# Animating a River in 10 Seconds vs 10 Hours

I've tackled a few different water-based animations in my time, but in today's video I'm going to be animating a river in 10 seconds, 1 minute, 10 minutes, 1 hour, and 10 hours.
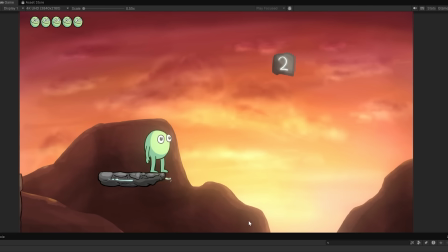[0:11]
As I'm sure some of you know, I've been working on a game recently and I want to include a river level, so hopefully I can use the 10-hour animation in that. But let's get started with...
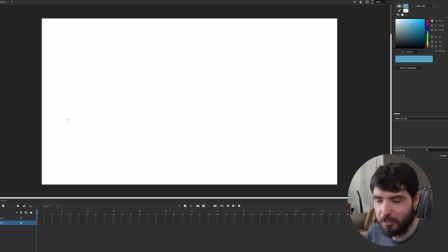[0:24]
Alright. I've already set up the layers here because I don't want to be messing around with making a new layer when I only have 10 seconds. Yeah, I have a plan, but you'll see. So my 10 seconds starts now.
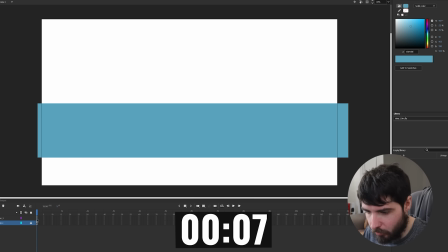[0:35]
You just draw a big blue rectangle for the base, then on the new layer, make it a bit lighter, draw some squiggles, and just do that for a few frames, and hopefully it looks like something. Okay, that is time. I did undo the last blank frame, but let's have a look.
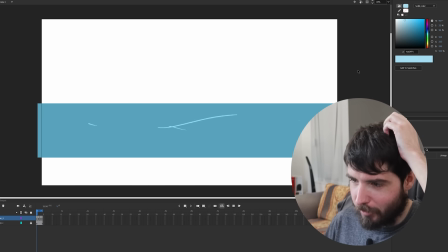[0:55]
Alright, that's a flowing river. I think that gets the idea across.
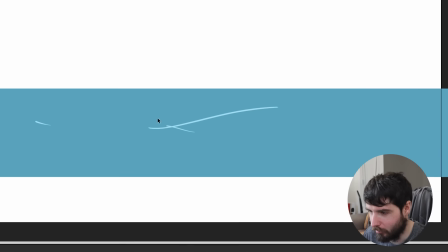[1:00]
The very first frame is a little weird with the crossing over. Well, let's move on to 1 minute.
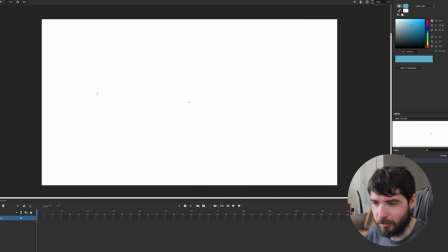[1:09]
I am gonna do pretty much the same thing, but nicer looking. Maybe I could do a background, a bit of grass.
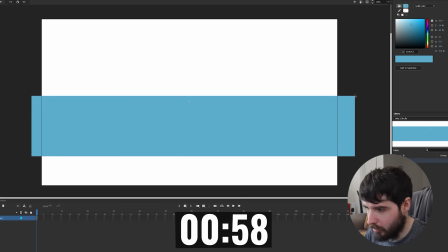[1:16]
Alright, let's start the timer right now. Okay, I'm just gonna draw this rectangle, do some kind of white ripples. That was pretty bad. Try and be a little more specific. Actually have them moving. Use a bit of onion skin. Sure.
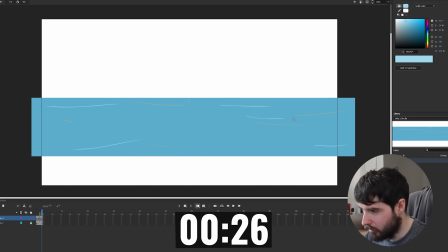[1:35]
It's not gonna be like precise, but I'm just gonna have some ripples rippling along. I might do like a bit of dark ones as well. Do another layer. Okay, I'm not doing a background. I have 3 seconds left. I have to just quickly... Okay.
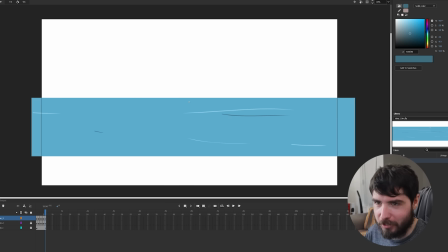[1:53]
It's probably not the best approach. Let's see what we've got. Okay, that looks a bit better, just more detailed. It's quite a rapid river. I don't want it to be quite that extreme, but I think this is a good bit of progress.
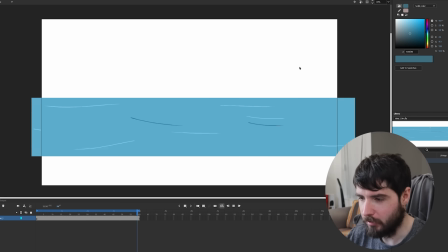[2:08]
I think I can do a background for the next one. So let's move on to 10 minutes.
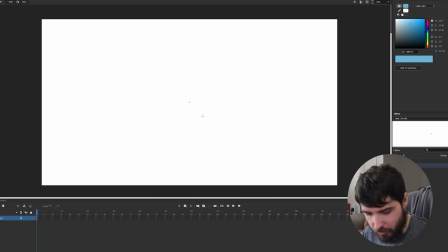[2:15]
Okay, this should be interesting. I'm gonna start my 10 minutes right now. So we start off with a blue rectangle.
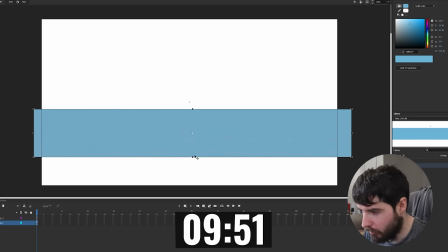[2:23]
As always. Actually, I'm gonna make this bigger and more down. So I wanna do a bit of like grass and rocks.
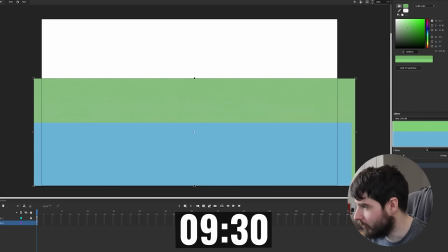[2:30]
Kinda wanna set the stage. What is the angle I'm even going for? So I guess we'll see the sky.
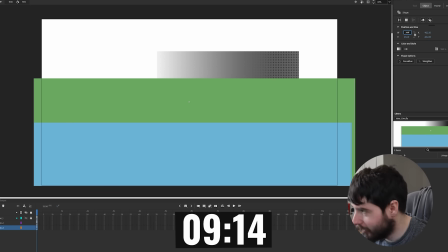[2:35]
I wanna spend like the whole time on the background. It's okay, we have so many minutes.
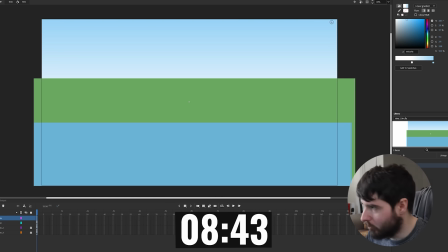[2:40]
So I'm gonna start doing the white like stream thing. Make it a bit more subtle. So I'm trying to move them more slowly this time. If you can see, I'm just moving these lines to the left a little bit.
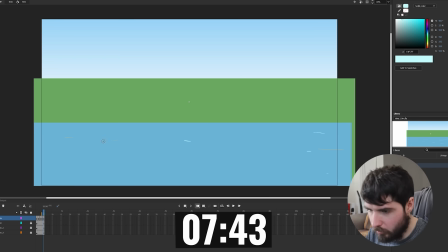[2:53]
And they're kind of like changing shape. Have new ones come in. So what I should do is actually get the first frame and lead back into that. Then we can have a nice loop. The frame before doesn't really go that nicely with it, but that'll do. I'm gonna draw some rocks. All right, it's gonna separate the background from the water.
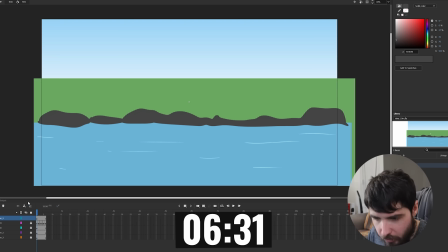[3:12]
Just do some of this, some of that. Oh yeah, I also want to do a rock on the river itself.
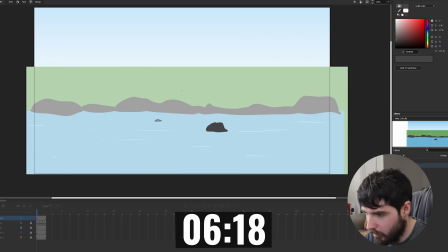[3:18]
Just kind of poking out. Another one over here. A big foreground one.
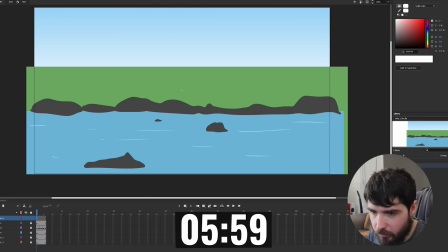[3:23]
All right, then we have like white streams kind of flowing off of these.
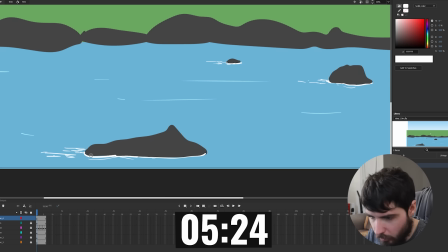[3:28]
We have the ripples going like this. Approaching halfway. I think this is fine. So I'll just do a few frames of that. This is kind of just random. I'm not like making the ripples move in a physically accurate sense, but hopefully it just looks like it's moving.
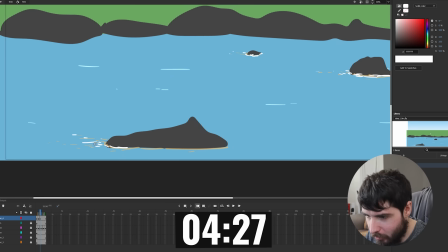[3:45]
So the outer ones are kind of disappearing and the new ones are coming in very roughly.
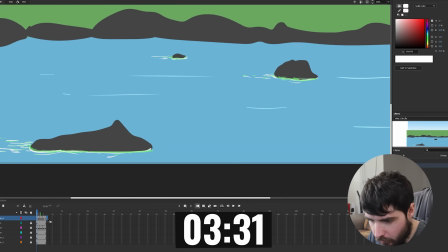[3:50]
I'll try to have it somewhat linked back to the first frame. Okay, that probably will do.
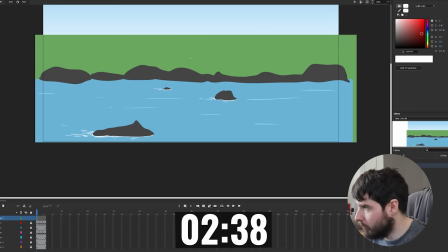[3:55]
I want to do some little dark splotches as well. Don't really know how that's going to work. So these ones are kind of not flowing as far and they just like disappear and regenerate. I'm kind of just working with a theory that that's what should happen.